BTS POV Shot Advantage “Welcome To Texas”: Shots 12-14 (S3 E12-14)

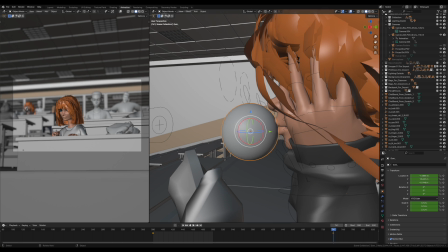So that was the trick for hiding this face, because it is the exact same face here.
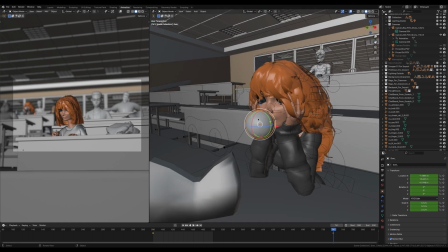And as you see here, you can pretty much tell, same face. But here, out of focus, gum in front of it, can't tell. So that's it for the boy's point of view. Let's take a look at the girl's point of view.
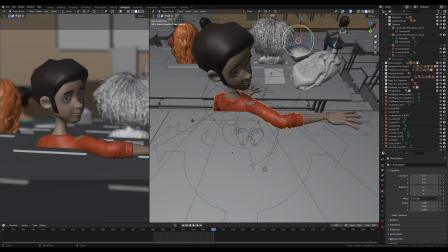All right, so looking at this, interestingly, his shoulder is coming through his sweater there.
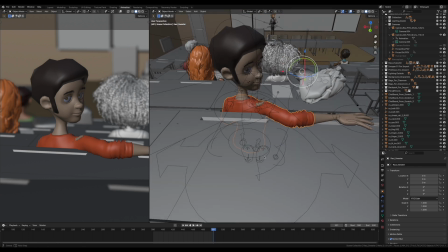So obviously I fixed that at some point. But in this version of the file, which I am using, I obviously did not.
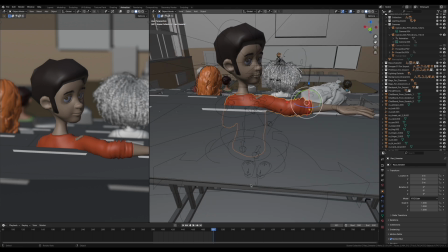So he doesn't do much. He's just sort of, his head moves slightly and he winks. And let's do that now. The background characters just move a little bit.
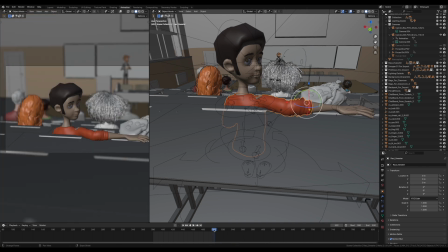I have their heads moving. So he doesn't do much in this shot. I just animate his head slightly. I may move his hand a little bit. I just try and do something subtle so he doesn't look like he's a robot.
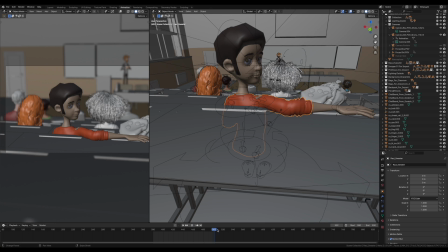And then he winks at her. And that is it for this sort of view. He's got a little smile smirk there. There goes the wink. There we go. And that's basically it for that shot. You'll notice the background characters as well. Their heads move a little bit.
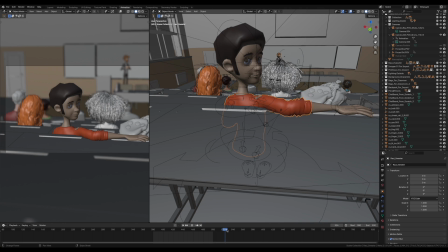Again, I didn't do reference. I tried to make it look like people were looking down and taking notes and then looking back up at the professor. That was the concept there. I don't know if it worked, but I just didn't want frozen people behind.
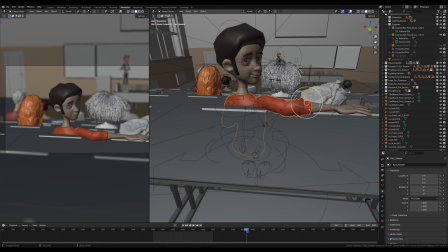Again, as I analyze this, I like to tear it apart, but I think when watching the film, it's not as bad as I think it is.
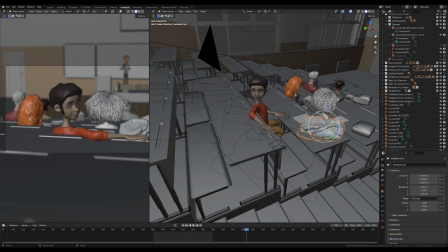And then again, this backpack here, it is the same backpack she has.
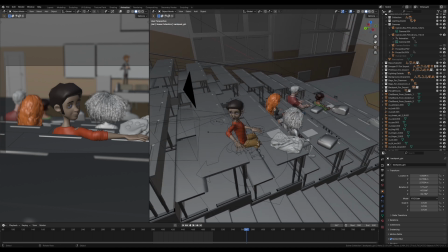I added some buttons on his. Again, everybody has the same piece of paper, a lot of repeated bags around for people.
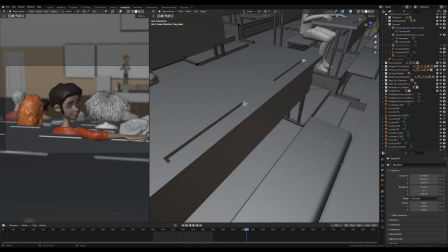I had fun back here with this guy.
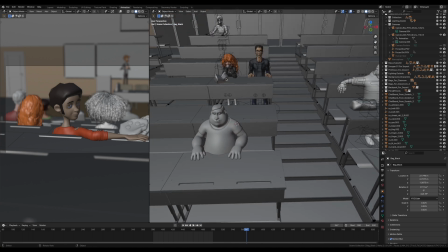Didn't give him a bag at all because you're not going to see it. I had fun with this girl, giving her a purse instead of a backpack, like she's a terrible student.
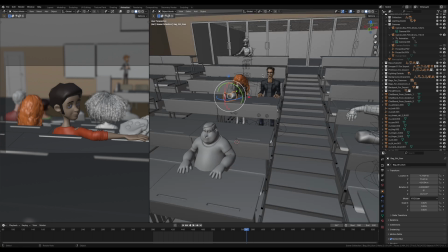She's a cheerleader and he's a football player. I don't know.
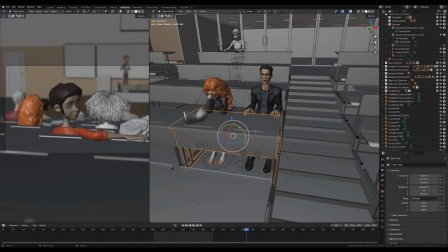Just trying to make up some backstories of people, a bit cliched, but the idea that they don't have anything to read.
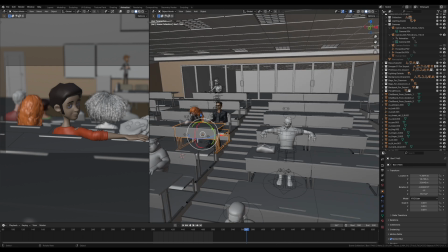He's bored and she's blowing bubbles. This guy, I have him falling asleep. He's got sort of more of a gym bag here than anything else.
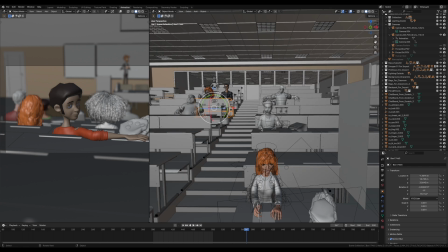And this is a smart kid, so I gave him a briefcase. And his pencil is actually parented to his hand as well, so when it moves around.
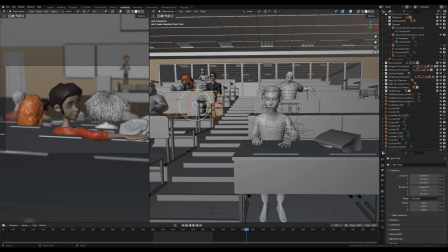He's the one I'm upset about the most because I should have done some reference for him. He's right behind her in her shot, and he looks a little robotic to me in those two shots.
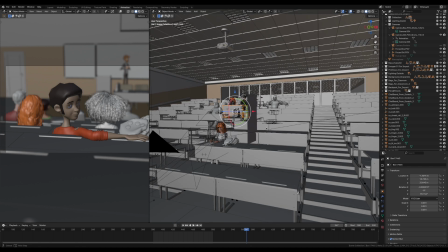But that is it for the classroom scene.
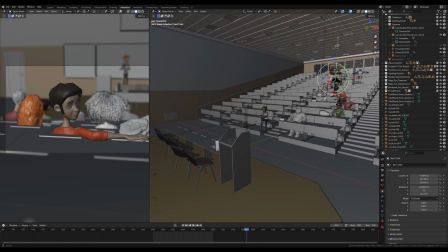Once again, the choices I made for this scene were much aligned with what my computer could handle. You'll notice you get the vibe over here of a full classroom, but it is definitely not a full classroom when you look at the whole room.
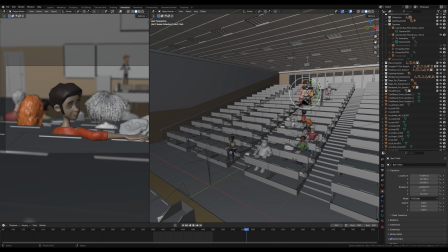You get the vibe that it is, and that was what I was able to pull off with my computer at the time. Tomorrow, I'll show you how I set up a dorm room. I'll see you then.